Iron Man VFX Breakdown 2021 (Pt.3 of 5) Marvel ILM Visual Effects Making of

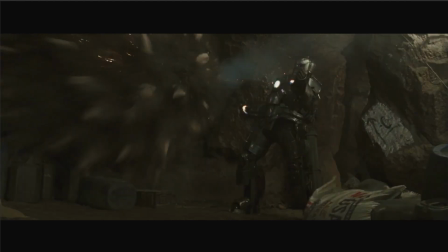One of the big trends I hated back then, it's always been a pet peeve of mine, and it's not to say it doesn't get done anymore, but these are just particle systems of rocks shooting out, but then what happens is they emit trails from this. So you end up with these like spaghetti fingers is what I've always called them, but you know, every studio would do it where you just emit
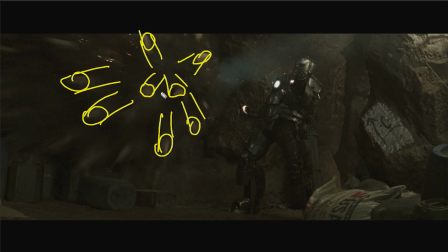smoke particles from all the stuff, and it just ends up being really murky, and I don't really like it.
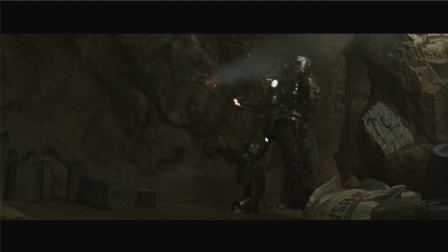So there's that, but yeah, so there's just a quick explode, like 3D element here, and I feel like that's the only real one.
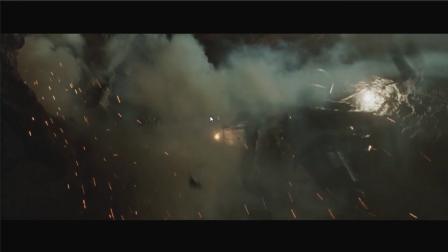Everything else here,
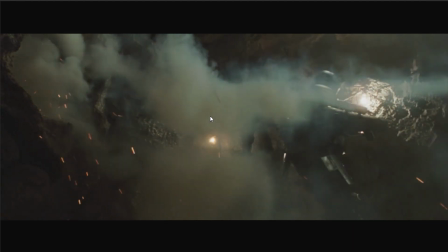I feel is just they've gone and shot a bunch of elements and comped them all in for these shots.
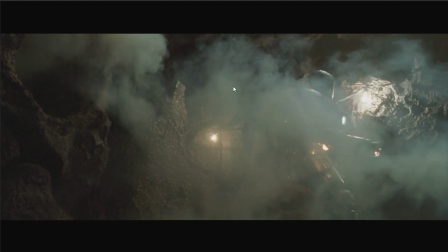So that's all stock or elements that they've gone and shot themselves.
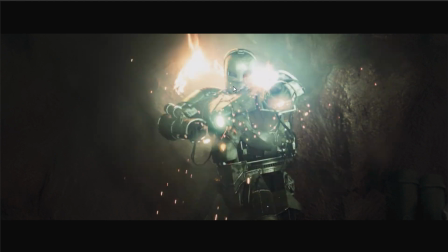I'd imagine that fire in the background is comped in.
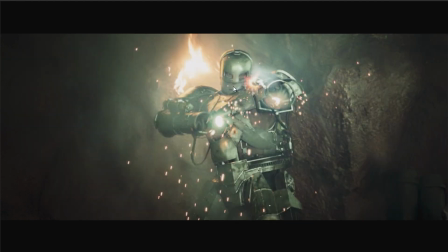Just by the way it's illuminating the rock and everything. I feel like it's just kind of like, you know, all you're doing is you're masking, you're feathering it all to it. So I think that stuff's comped in, just to kind of tie it into the rocket having hit.
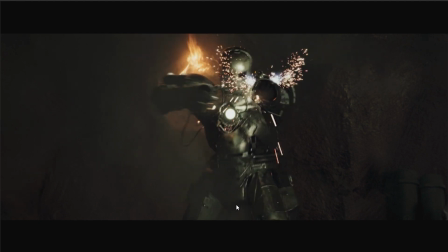And then these are all just more elements of sparks that are, you know, and that's why like you're going to see this a lot in the sequence. There is so many spark elements, and they're just basically spark hits that you just buy libraries of this stuff. Even Pyromania in the 90s had lots of these elements,
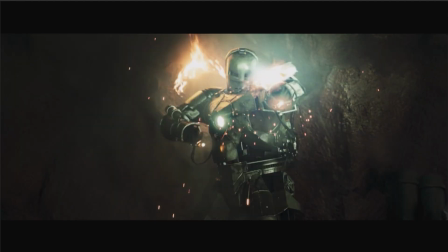and they don't necessarily all go in the, you know, act how they should or anything, but it just populates everything.
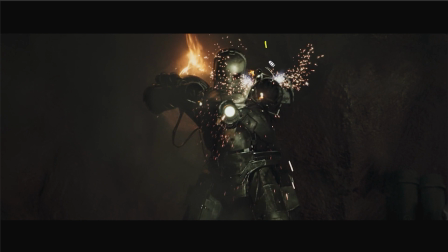So it's just about getting these cards of sparks, like footage everywhere, just like there's footage there, another bigger card here, you got your flame card here, then you're going to mask the glow and everything around the rock to kind of make it feel like it's illuminating it,
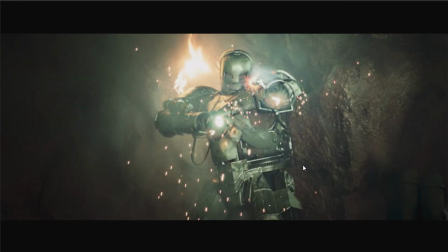little things like that.
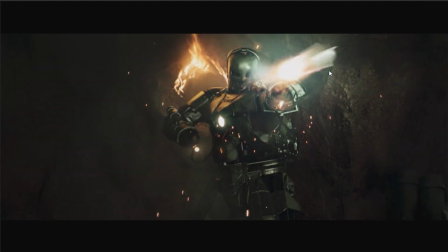And yeah, I'd imagine that there is
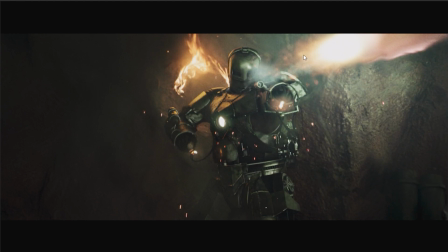3D rocket, and then just lots of comp sparks on it again.
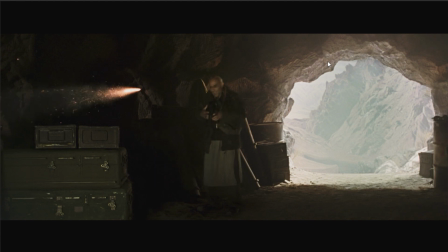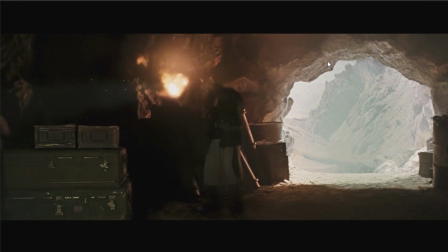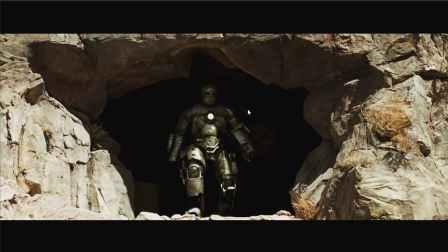Anyway, so more of that. I mean, this is typically how you do stuff kind of back then.
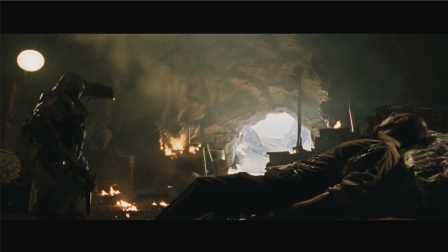Just, again, by 2008, I feel like a lot more people get more adventures going to 3D, but again, I feel like all this stuff is comp, and it just comes down to the studio.
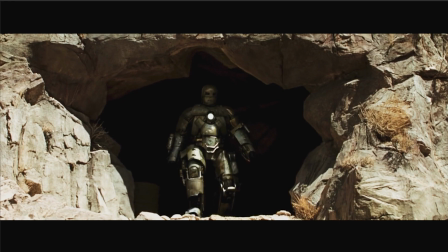Some studios are essentially more comp houses, opposed to like having really big 3D departments.
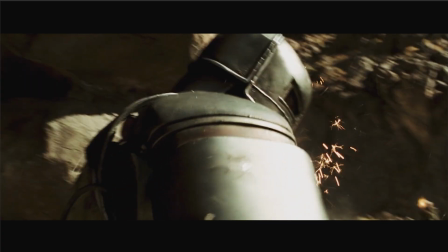Now, a lot of this stuff here, just to kind of, I'm not going to go through the whole sequence, but I'll jump around a little bit.
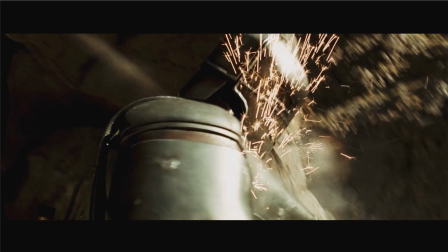These are more of those spark hits.
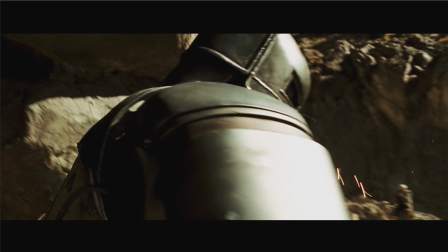And that's what I mean, they're literally just footage kind of mapped on everywhere.
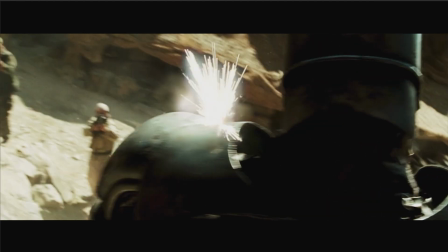But it works. I mean, the key to this whole sequence that Embassy did is it's frenetic.
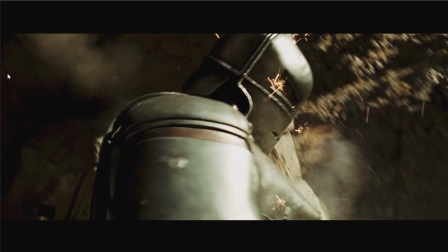It's just about rotoing him, so you're just tracing around his body, and then so that way you can occlude stuff as it turns around.
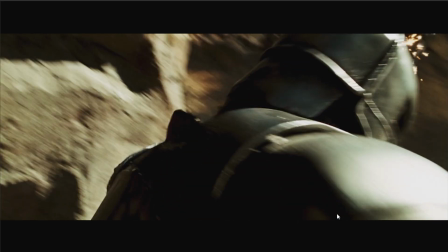But then as it comes around, you'll see, you know, here's a good example of roto.
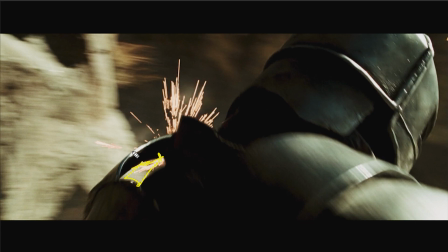So you would just have areas like this occluded, and then the sparks behind it, and the whole thing works.
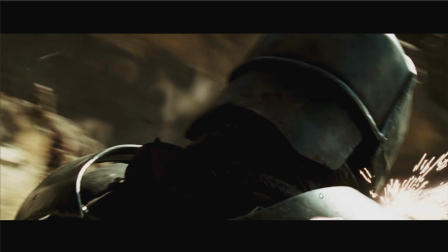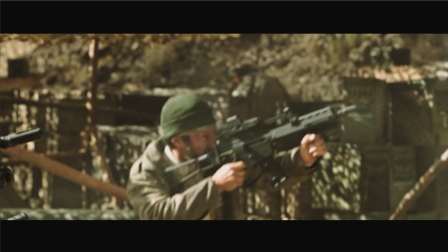It's the same sort of deal, but it works. I mean, it does the job. All this works really well.
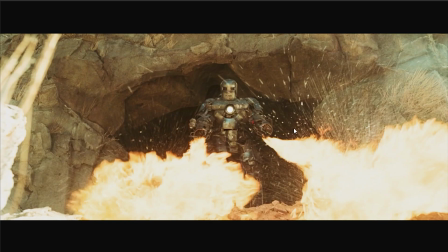I kind of always assumed that all of this was practical from day one, because it wasn't too common to see like lots of full-frame CG fire and stuff like that.